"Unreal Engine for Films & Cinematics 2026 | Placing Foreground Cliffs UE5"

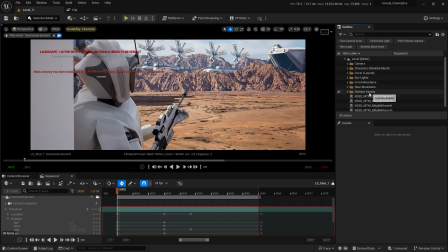Okay, we still have to create a folder for these Minerva assets. I'm going to select all of them from the outliner, and let's rename this as Minerva Assets. Okay,
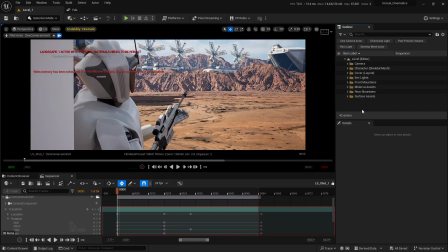I'm going to save everything. Let me hide the rear mountains. Okay, so you can see that as for now, our scene looks pretty good at this point. But if I'll just unhide the rear mountains, you can see for some reason, it just doesn't make any sense.
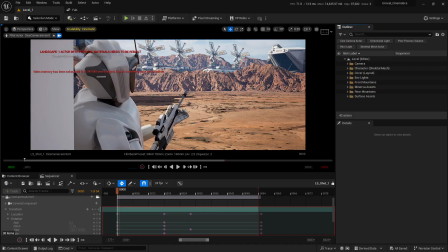And what I mean when I say it doesn't make any sense is that you can see it doesn't look so good. It doesn't look so cinematic at this point. For some reason, that wow factor that we had beforehand is just gone. It's not there anymore. And the reason for that is pretty obvious, which is that the asset we used in the background is the same asset that we used in the foreground as well.
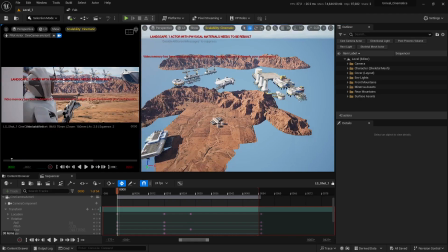If I'll split this window, you can see that the mountains that we have in the background are same as the mountains in the front,
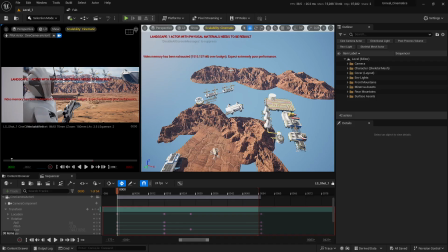which obviously technically makes sense because we copied the mountain in the front and then we created a multiple copies of that mountain and then we placed it here and
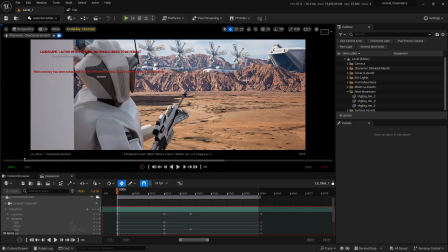here as well. Okay. But the problem is that by using the same asset in the foreground and in the background, that cinematic feel of the shot is just gone.
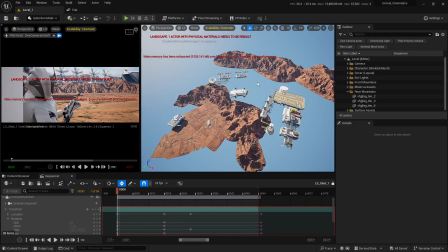Now, please don't confuse background and foreground with respect to this character. Now, I'm fully aware that both of these front and rear mountains are acting as a background with respect to the character, but when I compare them with each other, these mountains are in the background if we reference these assets in the front.
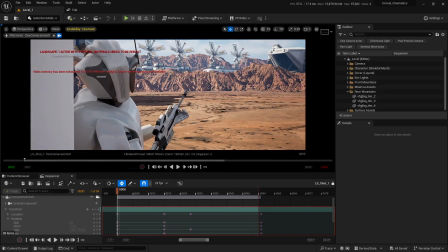So now that we know that why this shot doesn't look so good, what I'm gonna do in here is to go into Fab Asset Library and download a few cliffs or some very steep surfaces from Quixel Megascans. By replacing these mountains with those assets, not only we'll have different assets for the background and foreground mountains,
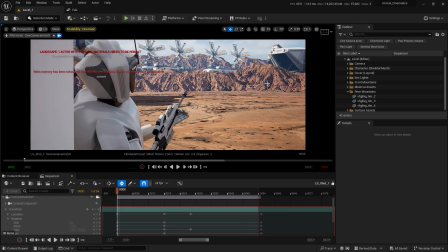but the viewer depth or the cavities inside those cliffs are gonna give us some very cinematic results as well.
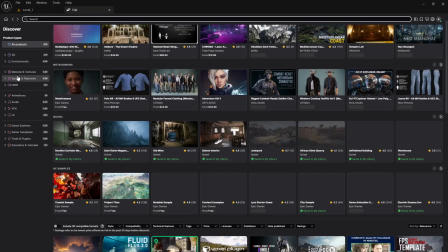So what I'm gonna do in here is to go into Fab. I'm gonna go into 3D, Nature and Plants, Rocks and Stones.
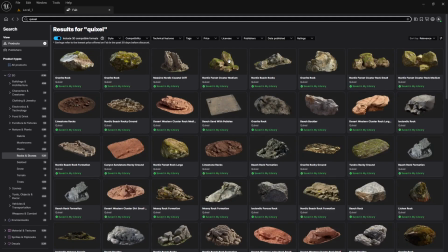I'm gonna type in Quixel and I'm gonna scroll down and look for a few assets that we can use in here.
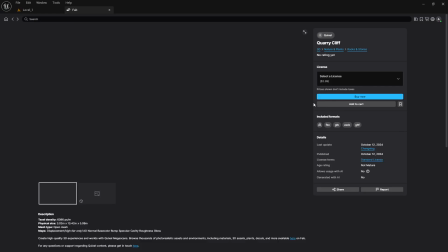I think this one looks good. I'm gonna quickly add this thing into the project.
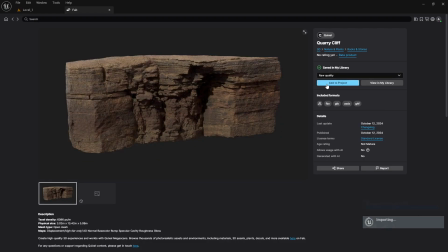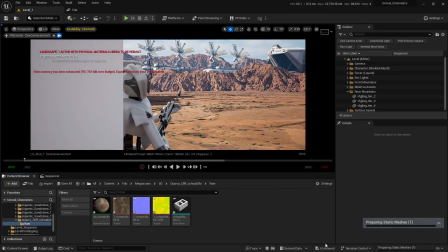I'm gonna save everything.
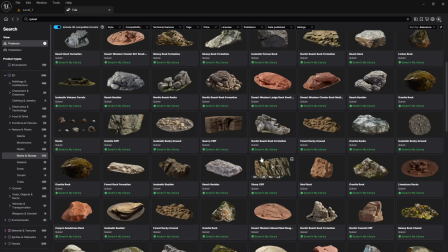Let's go back into Fab and I'm gonna scroll down and let's see if we can find something else.
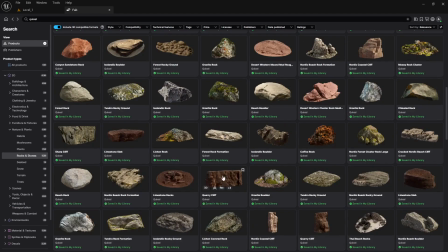You can also use this one if you want.
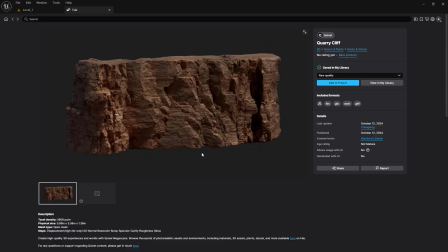I'm gonna open this one and yeah, it looks good, but let's see if we can find something else.
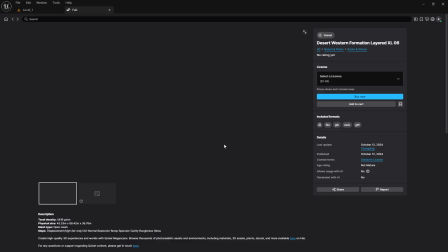You can also use this one. This one looks good as well. Let's add this to the project.
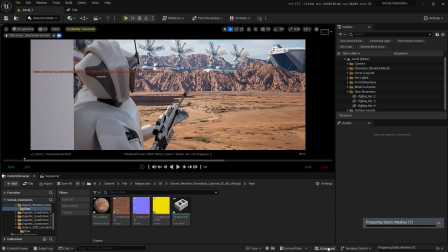Let's save this asset and I'm gonna go back into Fab.
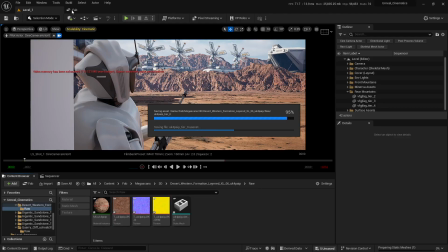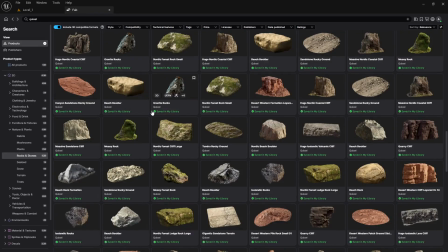And let's see if we can find something else. I think this one looks good as well.
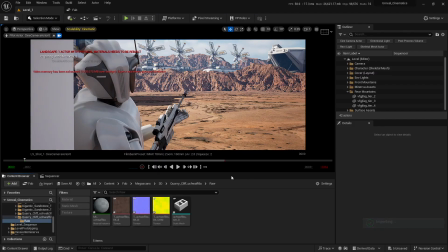I'm gonna save this one as well and go back to Fab again.
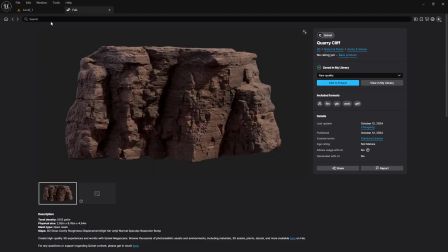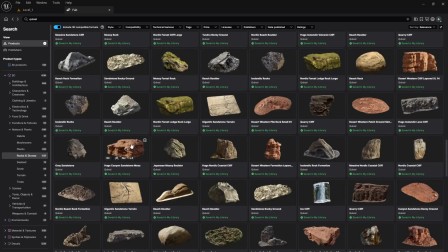And let's see. Yeah, this one looks good as well. You can use this one as well if you want.
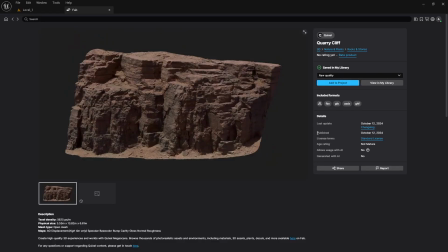Uh,
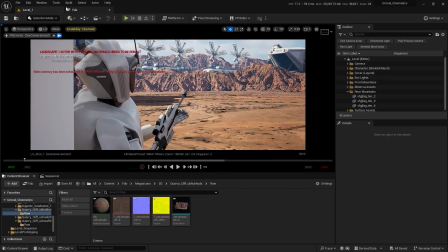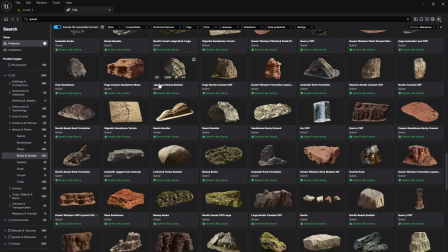okay.
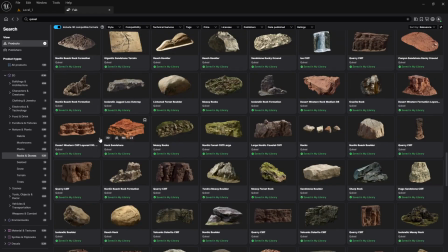Let's download this one as well.
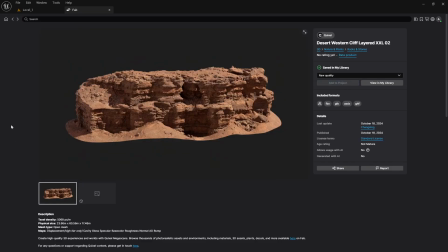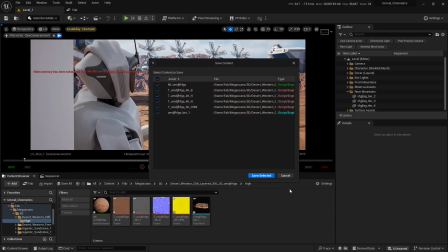Let's save this one as well and go back to Fab.